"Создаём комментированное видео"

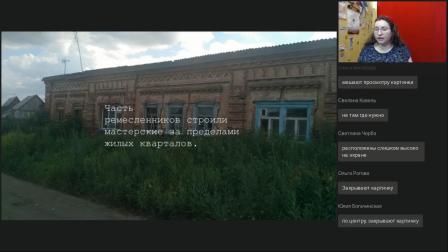(20:17)
Так. Неверное расположение. Мешают просмотру картинку, закрывают, отвлекают от рассмотрения видеоряда. Значит, первое, что бросается нам в голову, это то, что субтитры расположены неверно.
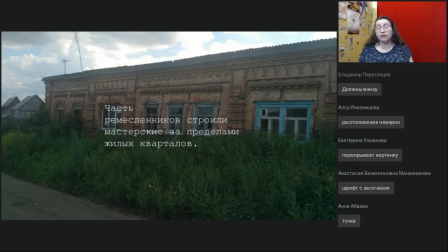(20:36)
Большая часть того, что происходит в кадре, находится в центре его или вокруг центра по нескольким ключевым точкам. И, конечно, вот такое расположение субтитров очень сильно мешает.
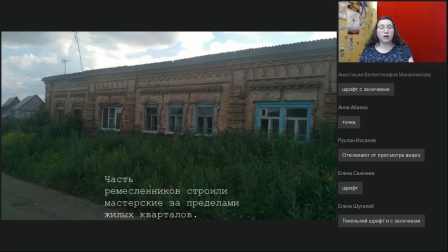(20:49)
Передвинем, пожалуйста, ниже. Это не так сложно. Что теперь не так в отношении расположения? Да, с шрифтом я совершенно согласна. Про него поговорим немножко позже. Сейчас конкретно про расположение. То есть я передвинула ниже. Вроде бы все в порядке, да? Или все-таки по-прежнему что-то не так?
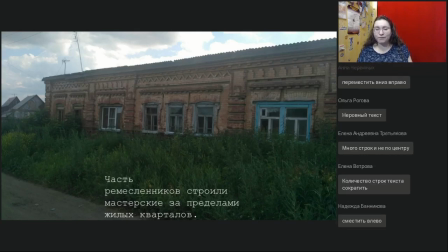(21:13)
Так, неровный текст, слишком кучно. Много строк и не по центру. Разные варианты. Вот сейчас в этом расположении, вот именно если говорить про расположение, да, четыре строки, это ужасно, я согласна.
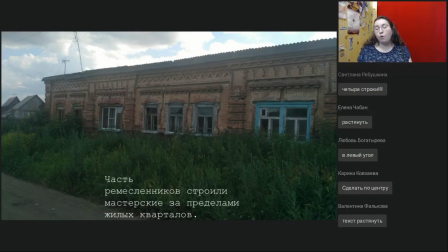(21:32)
Сейчас текст располагается слишком низко, он не должен вот так вот прилипать к нижнему краю, то есть его нельзя располагать посреди кадра, но и вот настолько низко опускать тоже нельзя, он не должен прилипать вот именно,
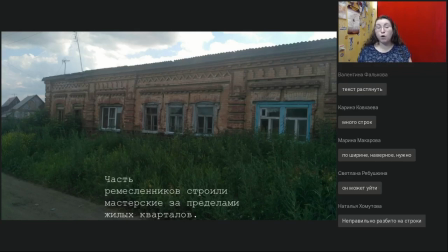(21:47)
да, правильно, он может съесться частью плеера. Если это YouTube, то когда появится строка просмотра, она просто закроет часть субтитров.
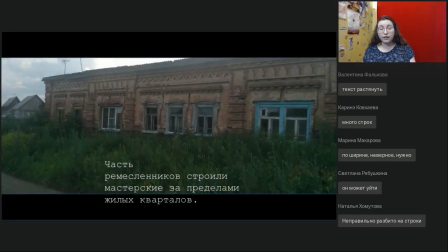(21:56)
Поэтому все-таки располагать надо немного выше. Я передвинула выше, только видео сейчас с черной полосой. Сейчас что не так? Если говорить про видео с черной полосой, то тут нужно иметь в виду,
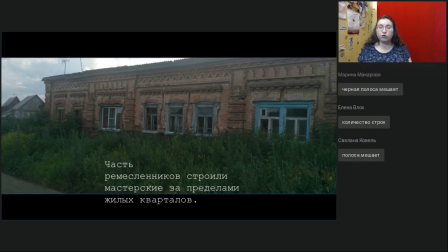(22:16)
что черные полосы в исходном видео, то есть у вас есть уже готовое видео, и сверху вы накладываете субтитры. Сейчас YouTube может отображать хоть квадратное, хоть узкое вытянутое видео без всяких черных полос.
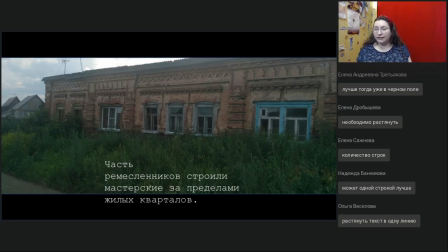(22:30)
То есть, если только сразу видео с черными полосами. Так, лучше уж тогда на черном поле одной строкой. Да, если у вас видео с черной строкой, нельзя располагать субтитры так, чтобы часть была на черной полосе, а часть была на кадре.
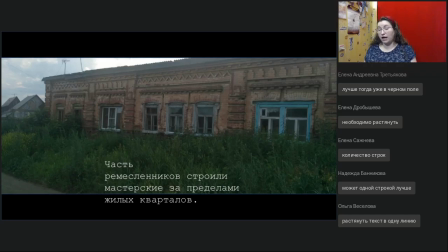(22:48)
Лучше всего, конечно, полностью располагать на черных полосках. Если нет такой возможности, то полностью располагать на кадре. И так, и так одновременно делать нельзя.
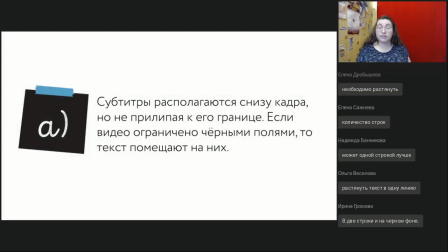(23:02)
Подведем итоги правила расположения субтитров. Снизу кадра так, чтобы не занимать и не загораживать центр. Но при этом к нижней границе, конечно, прилеплять нельзя. Если черные полосы, то мы стараемся текст разместить именно на них.
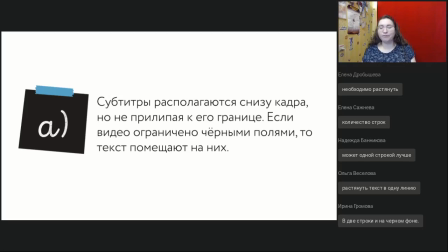(23:21)
Так, хорошо. Давайте посмотрим дальше. И следующая ситуация.
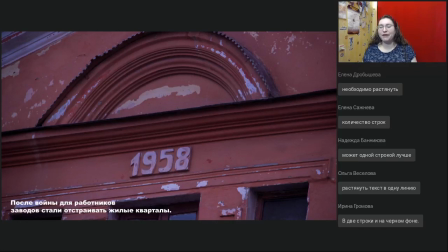(23:30)
Я поправила шрифт, чтобы теперь вы не переживали за него. Субтитры расположены снизу. Шрифт более подходящий. Что теперь не так? Так, что в этом кадре творится с субтитрами? Почему они написаны неверно?
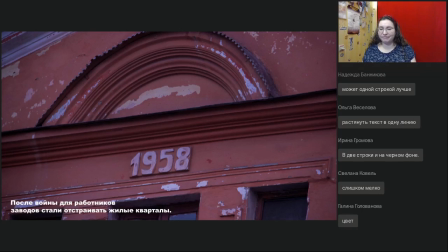Слишком мелко цвет, не по центру, сливается не на уровне глаз.
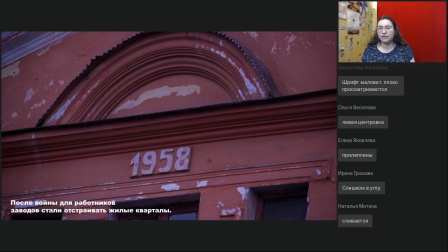(24:04)
Они не могут быть на уровне глаз, потому что на уровне глаз-то по центру экрана, значит, они загораживают видео. Так, левая центровка, прилепленный слишком в углу. Итак, как я уже говорила,
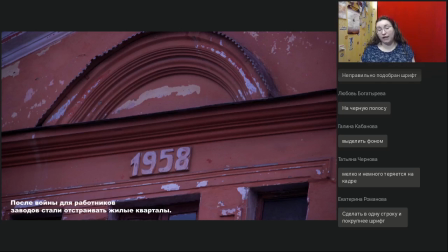(24:17)
то, вокруг чего строится кадр, вокруг чего строится композиция видеоряда, это центр и несколько ключевых точек вокруг.